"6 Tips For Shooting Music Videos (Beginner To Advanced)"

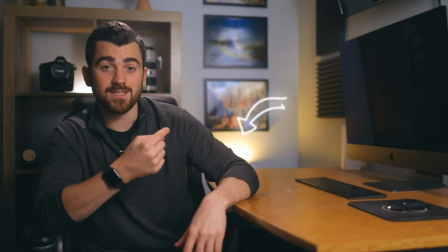8:16 For instance, in this scene, if you look at that warm desk lamp behind me, that has zero impact on me.
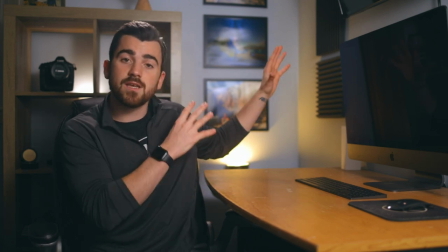8:21 It's not casting any light on me in particular, but it is hitting the room and it's adding color contrast to the scene as a whole. So take that as your example. All right, moving on here, tip number four is to plan specific transitions for your videos. As you probably already know, trendy transitions are all the rage right now in the filmmaking world, and they are for a reason. When done right, they can be pretty dang cool. And as a general rule of thumb, the more you plan out your transitions in camera, the better they will be when you edit things together.
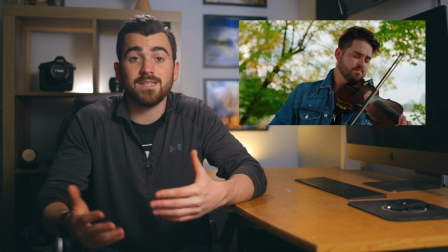8:51 Sure, you can use a preset pack like this one from Video Hive, which is exactly what I did to get that kind of hit-slash-shake transition here right at the drop of the song. But again, in-camera almost always looks better. Here's an example of an in-camera transition we did on this most recent music video shoot. It takes place in the intro sequence of the video when we're switching from the actual bag for the violin to the first performance scene.
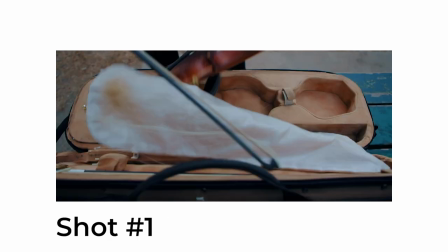9:15 There's zero trickery or special editing to hear. It's literally just a hard cut with a small speed ramp.
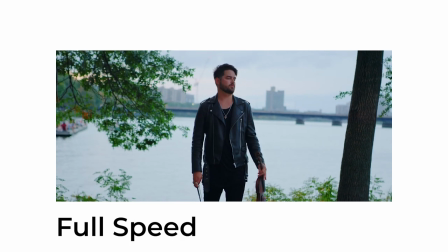9:20 We're able to have it be that simple because we accomplished it all in camera. The first shot was filmed moving the camera down and whipping it faster towards the end,
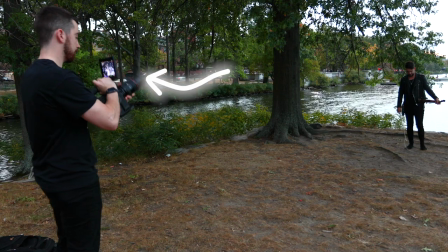9:29 while the second shot was also moving the camera down with the whip motion at the beginning.
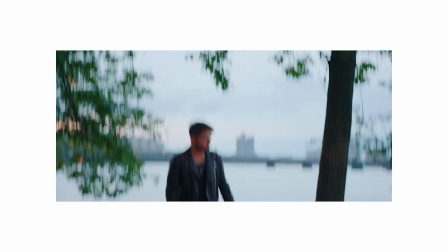9:34 The motion of these two shots lead right into one another and all we had to do is add that very slight speed ramp at the end of the first clip to really seal the deal. And the only way you're able to do this is if you plan beforehand and capture them in camera. Tip number five is to make sure your film style matches the energy of the song. While you're prepping for the shoot, you should listen to the song as many times as you possibly can.
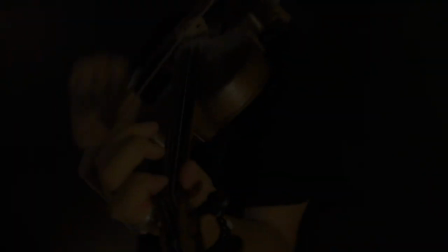9:56 Shut your eyes while you're listening and really try to imagine how this song would look if it already had a video.
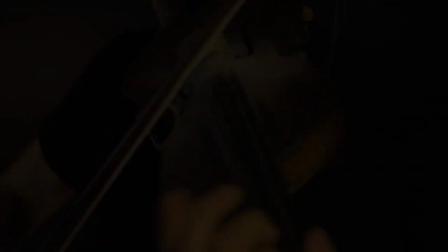10:02 Would it be fast with harsh cuts, slow and really steady? Obviously, there are a million and a half different ways that you could look at it, but start to understand what that image is going to look like now prior to actually shooting. The worst thing you can try and do is force an unrealistic style onto a music video for a song that is completely different. So essentially, don't try and recreate your favorite music video that has a song completely the opposite in style, energy, and vibe than the song that you're currently working on. Here's a cool example of matching the energy of your filming style to the energy of the song.
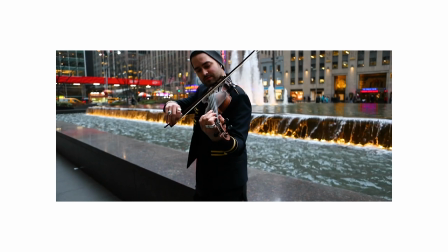10:35 It's another example of me and Rhett. We were releasing a cover of a slow Valentine's Day song.
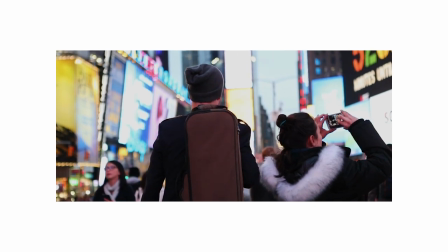10:40 I told Rhett to play the song at 2x speed.
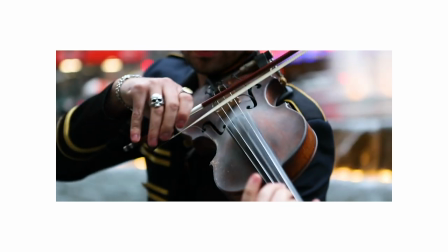10:43 This way when we filmed, I had the frame rate set to 60 frames per second so that I could slow down the footage in the editing room by 50%,
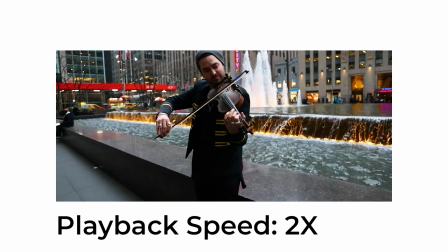10:51 bringing his sped up performance back down to normal speed. This filming style won't just work for any song.
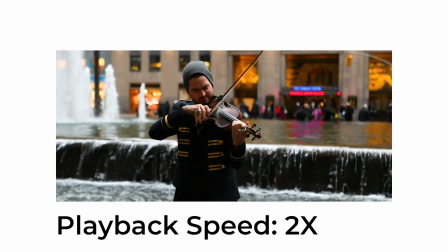10:58 It kind of has to have that slow and calming vibe to it. As soon as I heard the song that we were going to cover though, I knew immediately that this was something we could do.
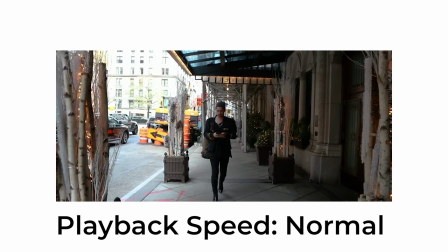11:06 So as with all of these tips, plan ahead and you'll be able to do some really cool things. Okay, so the final tip in today's video, tip number six, is similar to tip number six from our last video, which was how to film epic adventure commercials, and that is to always focus on storytelling. There is practically no form of content that can stand on its own as a series of pretty visuals with no story. Everything needs some element of storytelling in order to capture and keep our attention. When it comes to lyrical music videos, try your best to create a visual story that parallels that of the words themselves. In a performance music video, our job gets a little harder because there are no words to begin with. Either way, you can still try and pull as much inspiration from the song as you can, even if there are no words.
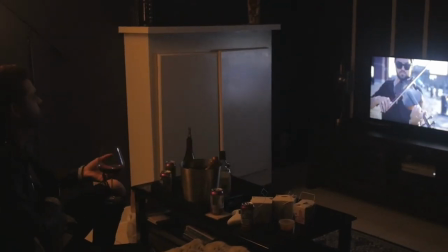11:51 Here's an example. When we did a music video covering Post Malone's song Rockstar,
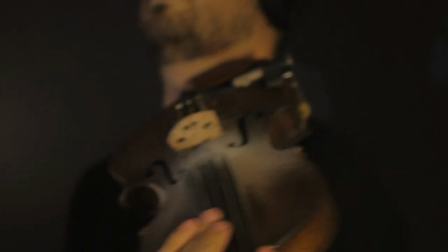11:56 we told the story of an artist watching himself thinking he's becoming a rockstar and kind of becoming consumed with that image.
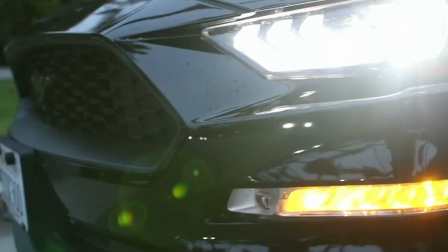12:03 With the California Love cover, the story was essentially the journey all around California. Now at the very least, if you really can't come up with the story, make sure that your video has a very distinct beginning, middle, and end. Without that, it's really not going to make sense to the viewer.